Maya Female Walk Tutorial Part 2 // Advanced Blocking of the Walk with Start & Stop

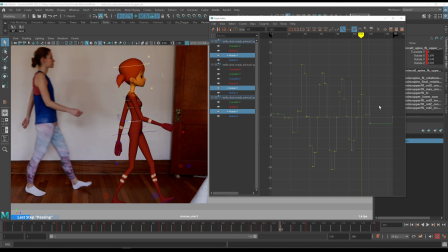3740s
It's pretty, basically zero, almost zero rotation here. I feel like in this pose the spine continues to go the other way a little bit, just
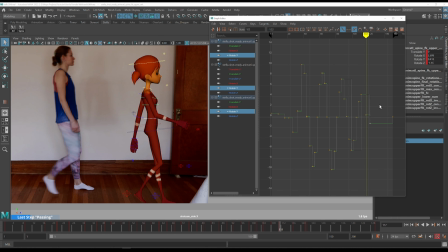3755s
because of inertia.
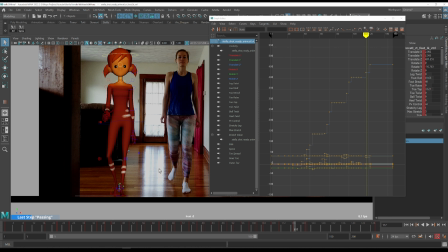3761s
And then this leg.
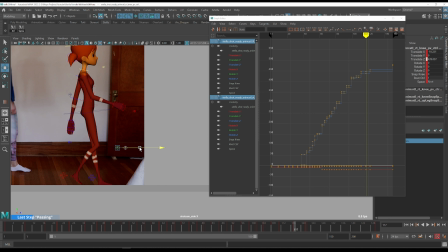Just a tiny bit.
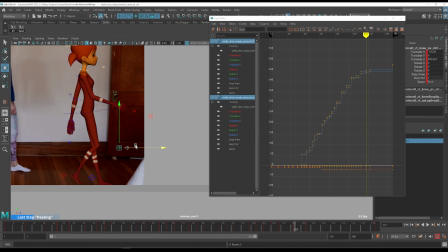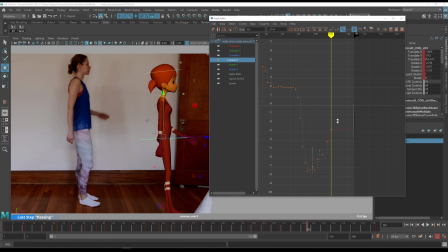3789s
Rotation X. Going to push it more.
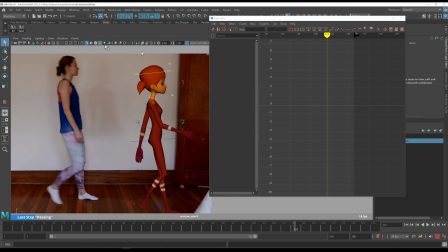3802s
And in the spine as well.
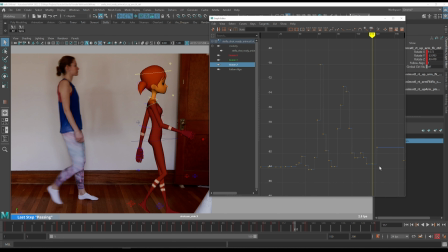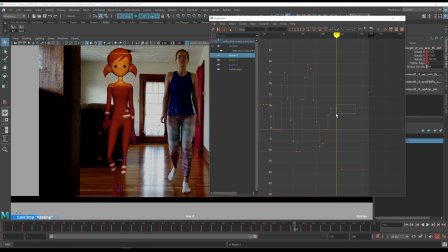I'm overdoing this X here.
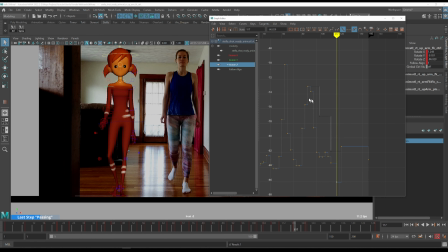3851s
Push it a little bit closer to the body, and then this arm just kind of does the same thing, just in the opposite direction.
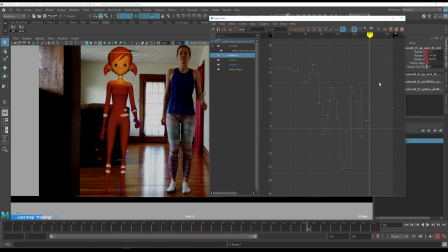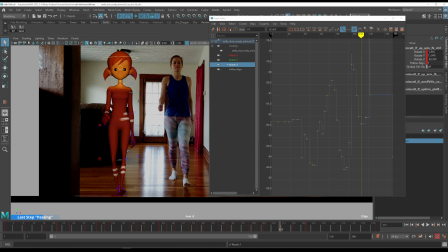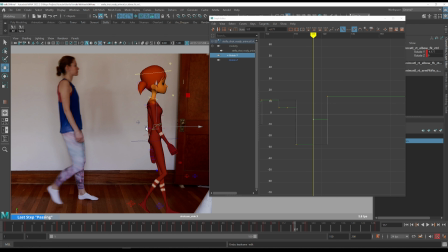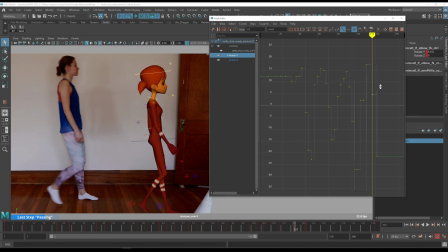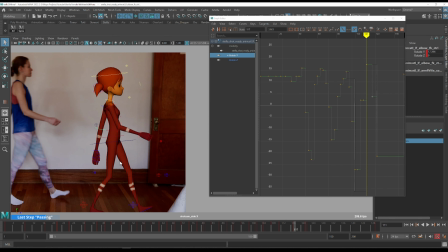3909s
Here's an interesting thing. You can see that this is the final step, right?
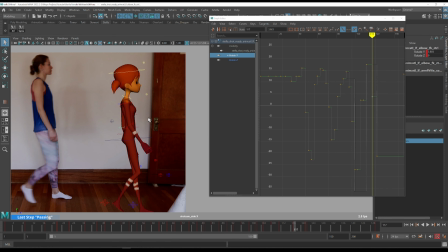3915s
And there are no steps after this, but still, look at this, what this arm is doing.
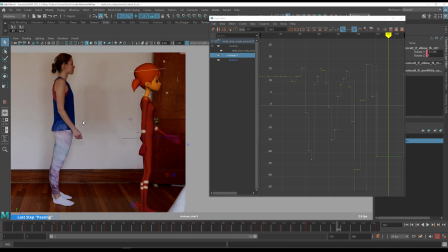3921s
Our body subconsciously continues to walk forward, even this arm, you see? This is not for balance, this is just subconscious continuing the same motion that was before.
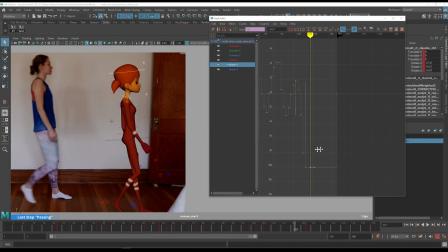So we're going back with this.